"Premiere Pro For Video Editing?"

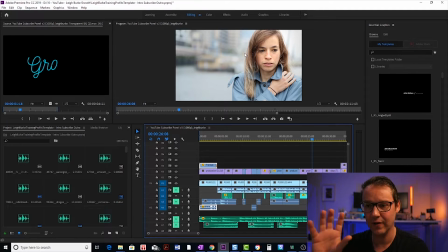It looks kind of breezy, so I just wanted kind of a wind, outside wind type of effect.
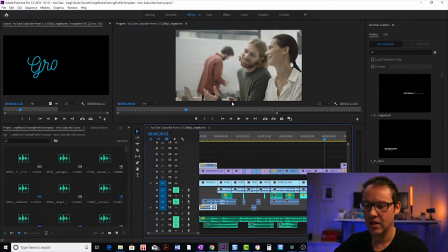So you can hear that. Now here I really wanted to highlight, because in the audio track I'm talking about the naysayers laughing at you because you're too late to YouTube. So in that instance I kind of wanted a laughing effect in the background.
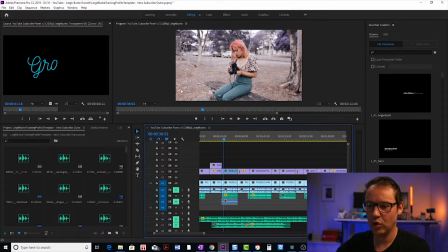So that's that one there. This one here. Now I just wanted to sound like you could hear the footsteps of the person that was kind of taking the video footage of the other person sitting there.
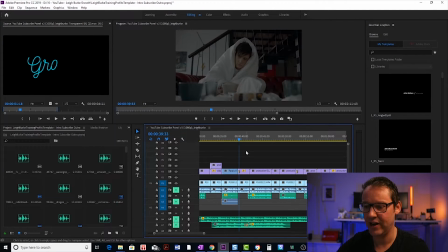So I've got some kind of autumn leaves rustling as they move around. Now another thing I kind of want to emphasize here.
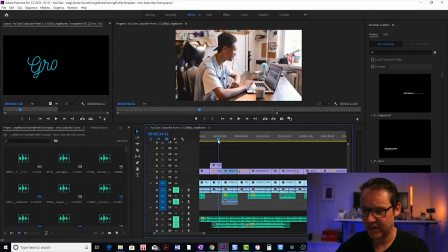So now see, most of my cuts are just straight cuts. It just cuts directly from one clip to the other. You can see here, there's no transition.
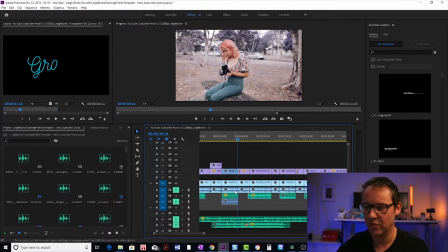But then this one, we kind of get to the end of a bit of, there's a natural break in the script of what I'm talking about.
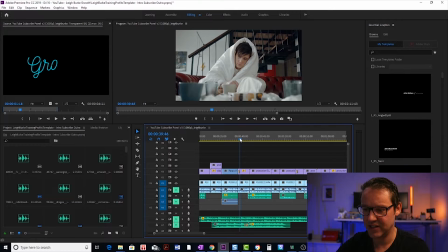So this one, I do like a fade to black. So I'll show you the difference.
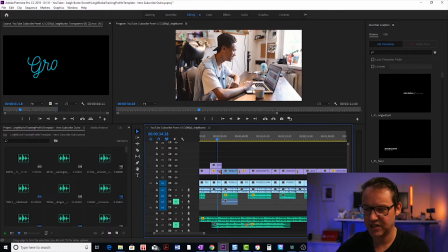Let's turn on our audio and our music again, and just have a listen and watch how it cuts from each of these video clips.
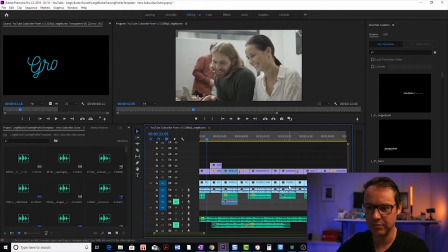But then when it gets to that natural break, we have a fade to black.
Saturated. The algorithm only favors larger channels.
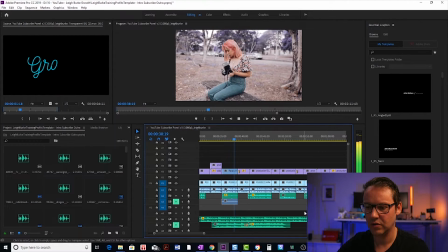There's no chance for a small YouTuber starting out anymore. You heeded their advice and crept back into your shell.
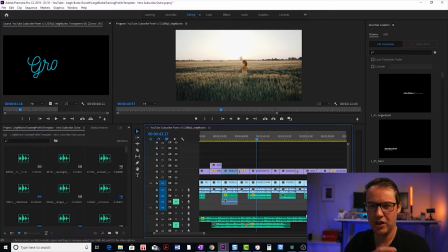You still dreamed of making videos.
So it's a kind of a change in the thought pattern and starting to talk about heeding their advice. So I do that fade to black. It's almost like the end of a mini chapter. And I do it another couple of times.
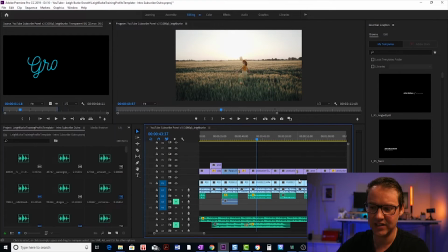There's another one over here. So let's keep watching. You'll see another fade to black over here, and just listen to the dialogue as well.
But you were scared to put in all the effort for it to amount to nothing.
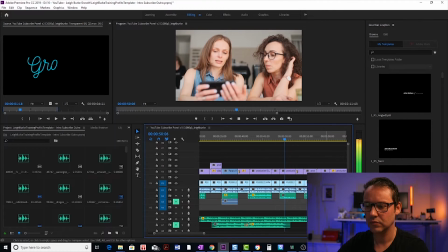You went back to browsing YouTube, watching all the other stars and wondering when your time would come.
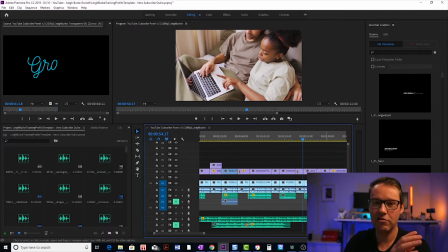But what if the naysayers were wrong?
So again, wondering when your time will come, but what if the naysayers were wrong? So it's another thought pattern going in a different direction. So I do like a fade to black there as well. You can add those transitions quite easily.
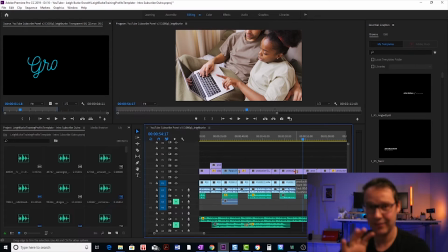I will go through all of that in my next video about editing in Adobe Premiere. This one is more your strategic overview of how you pull everything together. So with all of your clips, either your clips that you're downloading from your stock footage side, or your effects,
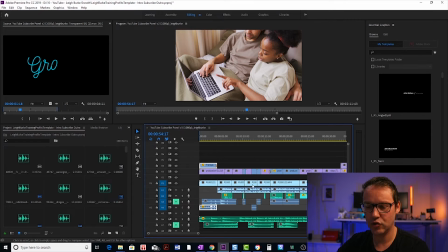or even your main video and audio track that you film yourself on the camera and then you import, you can literally just drag and drop them on this panel over here, or you can even just drag and drop them onto the timeline, and they'll be linked to this project, and then you can start editing them.
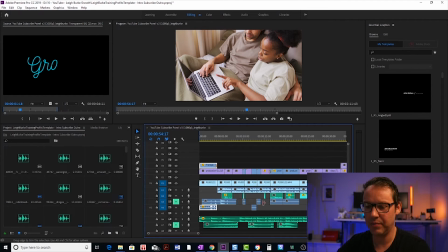So it doesn't edit the original source file, it basically just does the edit within Premiere itself, but it always needs to know where that file is that you've linked to. Always keep them in one place on your C drive or on whichever drive you're using to store those,
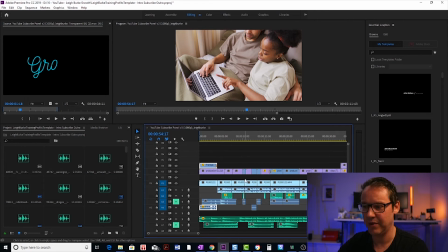and always have that available when you go to edit that particular clip again. Okay, so I hope this has been useful. As I said, I'll cover a lot more about all the tools and how you do the actual editing in the next video in the series. If you found this video useful, please leave a like and subscribe for more similar content about growing your YouTube channel. If you have any questions, please comment in the comments below. I answer all the comments, and I'll see you guys in the next video.